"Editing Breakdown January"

What's up, guys? Today I'm going to give you a quick little editing breakdown of how we did the January short film, and just kind of let you in on a little bit of the behind the scenes of what all went into it. Some things we could have done better probably, but at least you'll know how we did it. So jumping into DaVinci here. By the way, if you're not using DaVinci Resolve, what are you doing?
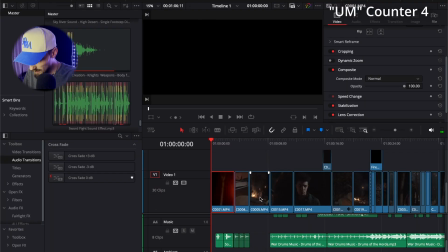[0:24]
So we're in here. Basically I have 5 audio tracks. I keep the clip audio in some of them because some of the ambient sound was good. And then I have this sound effects
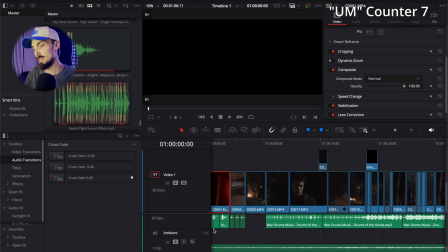[0:39]
2, and then I have music, and then the ambient sound of like the campfire. So going into this, the first couple shots are like not really anything special.
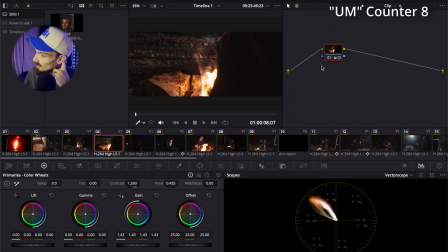[0:49]
Now all you colorists are gonna kill me. Obviously I did this all on one node. We actually got this edited in like 30 minutes, maybe 45 minutes. So again, there's not a ton of color that went into this. We are going to experiment with like deeper color. What was really one fun thing for me about this edit in particular is I come from a background where I'm editing mostly like corporate stuff and very clean edits, and this was kind of fun to like cut together and make it kind of grimy and like speed things up and like do that
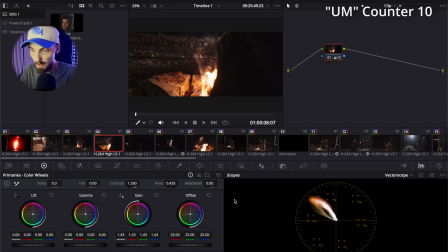[1:22]
sort of thing. So the first real thing we did, other than like just boosting the contrast, converting it from S-Log,
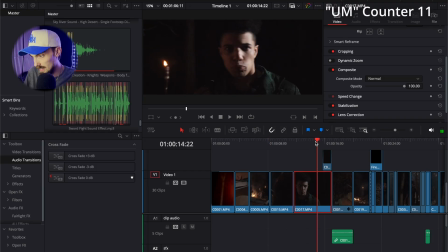[1:31]
was the shot of our actor's eyes here after he drinks this potion, kind of illuminating red.
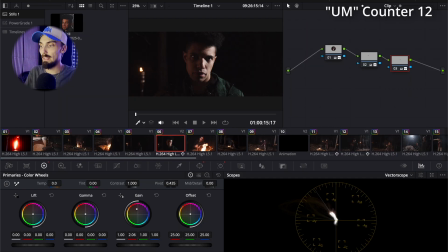[1:40]
And literally all I did was went in, created 2 masks around his eyes, tracked them,
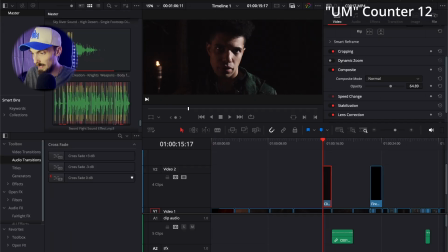[1:47]
boost the red, and then duplicated that to just the point where I needed it to happen.
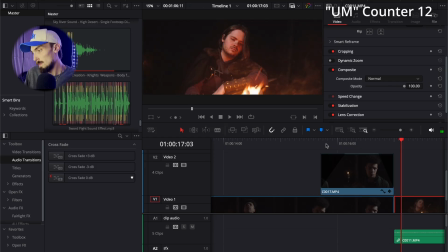[1:53]
And I faded it in and faded it out. Really simple, like super easy. There's probably a better way to do it to make it look a little more like fantasy or sci-fi.
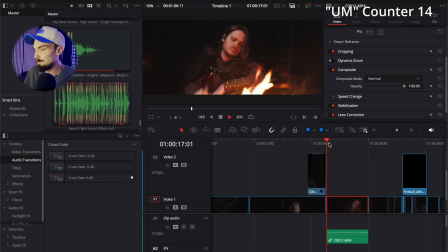[2:08]
Sorry. That's the way we did it, and to be honest, it worked out fine. And going through here, the next big thing obviously is this fireball. This fireball, I wasn't super like duper happy with it, but I have like no experience with visual effects, so this is like one of my first things that I've done.
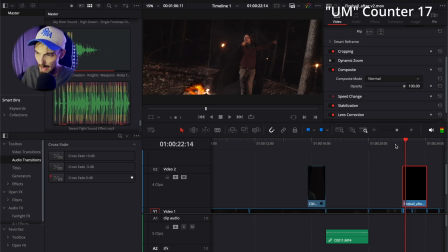[2:33]
It doesn't really match the color when it comes out, but you know, it worked for I think the purpose of what we were doing. It looks very amateur, but you know, I'm kind of amateur at this, so it makes sense. Let me know in the comments if there's any helpful suggestions you guys have for like visual effects, especially when it comes to like adding these elements, like 3D elements, and actually making them look like they're interacting with the environment. I added like a glow, so it kind of like casts light off what it's passing,
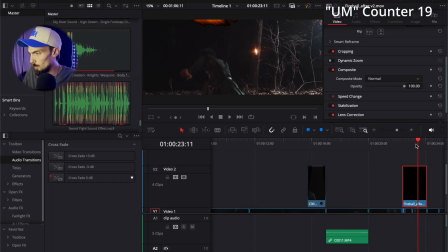[3:07]
but I'm sure there's more things that we could do to make that look a little bit better.
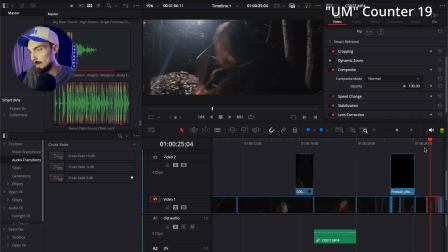[3:14]
Again, the interesting thing about this is it had to be cut so quick, because there are
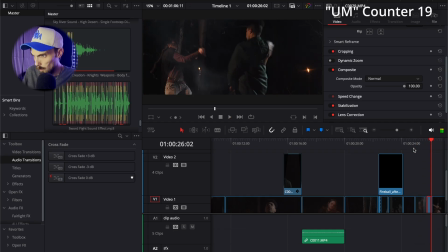[3:24]
like a lot of moments where like obviously we're not using real swords, right? So we don't want you to look at these for too long. So most of these clips are sped up significantly. I got all the songs and I got all the music and all that sound effects from Artlist. We're not sponsored yet, but Artlist, if you're interested, we are very interested.
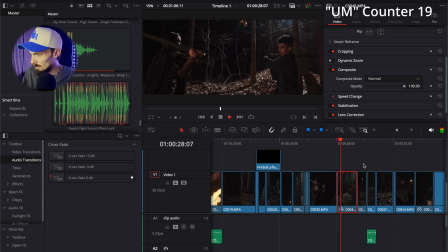[3:51]
Yeah, everything is cut super fast, and most of the time, like towards the, so like this clip is very sped up, but towards the end,
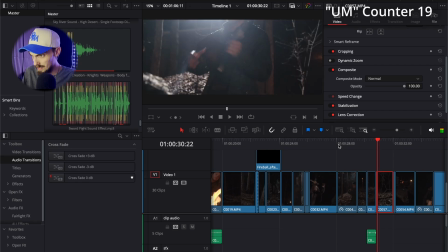[4:02]
I like to like speed things up a little bit.
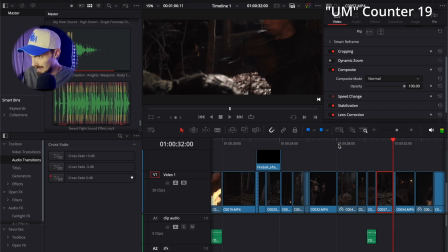[4:05]
So like with this punch, right here, I speed it up to like 200%. So it's like really gives that type of impact. And I actually turned up the punch sound a lot, so you can like, hold on, let me solo this.
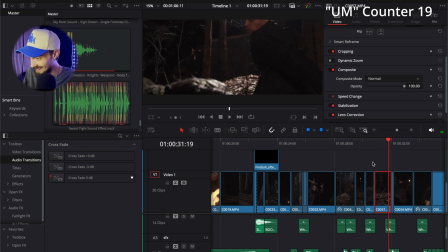[4:24]
Like it's a nice solid. Hold on, let me actually. So adding whooshes before everything too is like really fun, and it gets it that extra, like it's just so good.
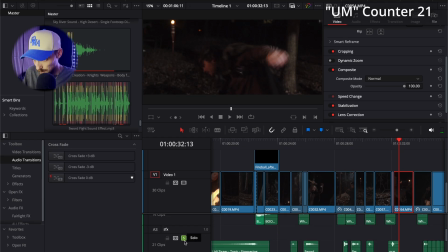[4:41]
Anyway, so and like you'll see, I added like.
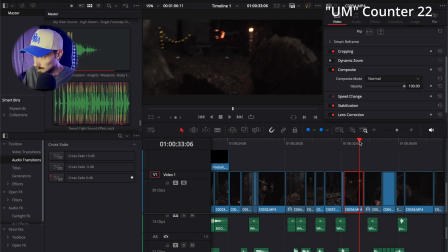[4:45]
Basically this whole track is just whooshes. And as the fight goes on, like again, this is sped up because, and unfortunately the way I shot it, because I shot this one as well, it's just like stuff like that happens, and we're just trying to cover it up as much as possible.
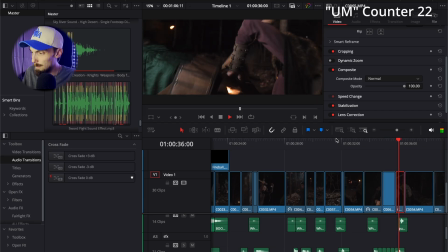[5:05]
And like obviously with like close-ups, like these are not metal, but and there again, it's like a huge speed up. It's the last part. We were deciding whether we should add like a blood trail, and we just decided it probably not. In the future we may mess around with that, but it's not because like we didn't want to be gory.
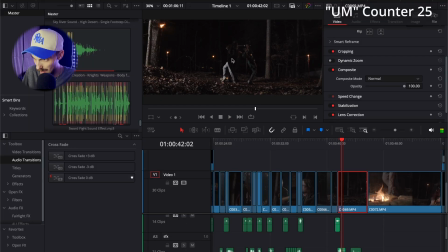[5:28]
It's just the angle on which this was filmed, like, and how the sword kind of like catches him. Like it would be cool to maybe have the blood splat go this way, like up and to the left of the screen, but again, we kind of threw this together rather quickly. There wasn't a lot of pre-production to this. So.
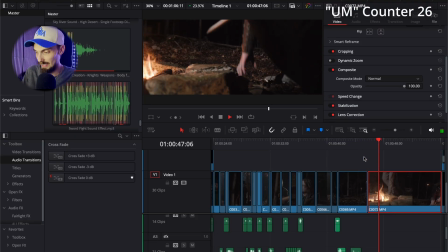[5:48]
And then this idea actually came out of nowhere, which tends to be a trend you'll hear in a lot of the editing breakdowns, especially for next month. That like these ideas come out of nowhere, but they ended up making it a more entertaining part of the film. We went inside and we were like, what if it was like he was playing a game the whole time? And so I literally just grabbed a shot of the TV,
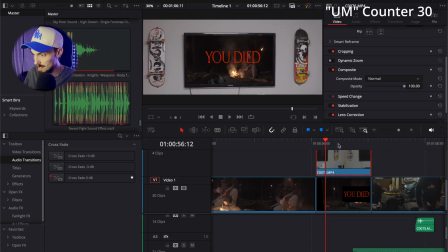[6:21]
and I won't go into like exactly like all the depth of this, but basically I just masked out the part of the TV, I tracked it, and then put this compound clip,
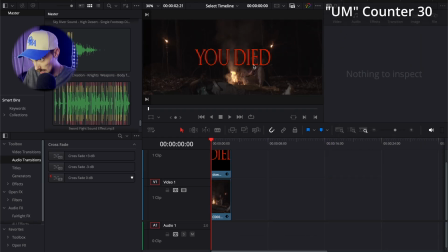[6:31]
which is just a clip with this "you died" over it of him laying there dead,
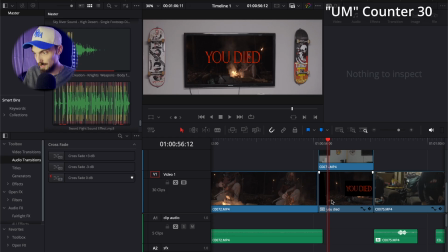[6:39]
and then put it under the clip of the TV that had the hole in it and sized it,
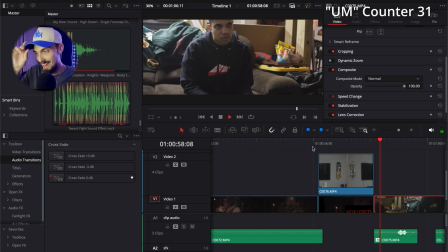[6:43]
and then we just had the actor like just throw the controller. And one other thing I want to mention is every single clip has noise reduction.
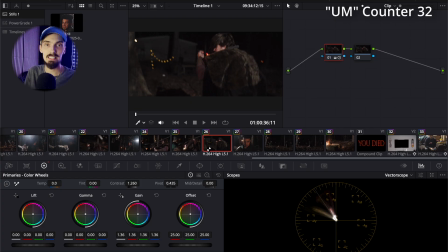[6:57]
We filmed on the A7 III. Doesn't have a ton of dynamic range. There was a lot of grain. We had to bump the ISO a ton. But I kind of like the bit of grain that it gave because it kind of fits the style. But yeah, so that's basically the breakdown. Next month is going to be a little bit probably more complicated because we went into a lot more with next month's. But with that being said, if you have any questions, comments, anything that you're like, wow, you did that terrible, or anything you want me to go more in depth in, let me know. Leave a comment. And until next time, see you guys later.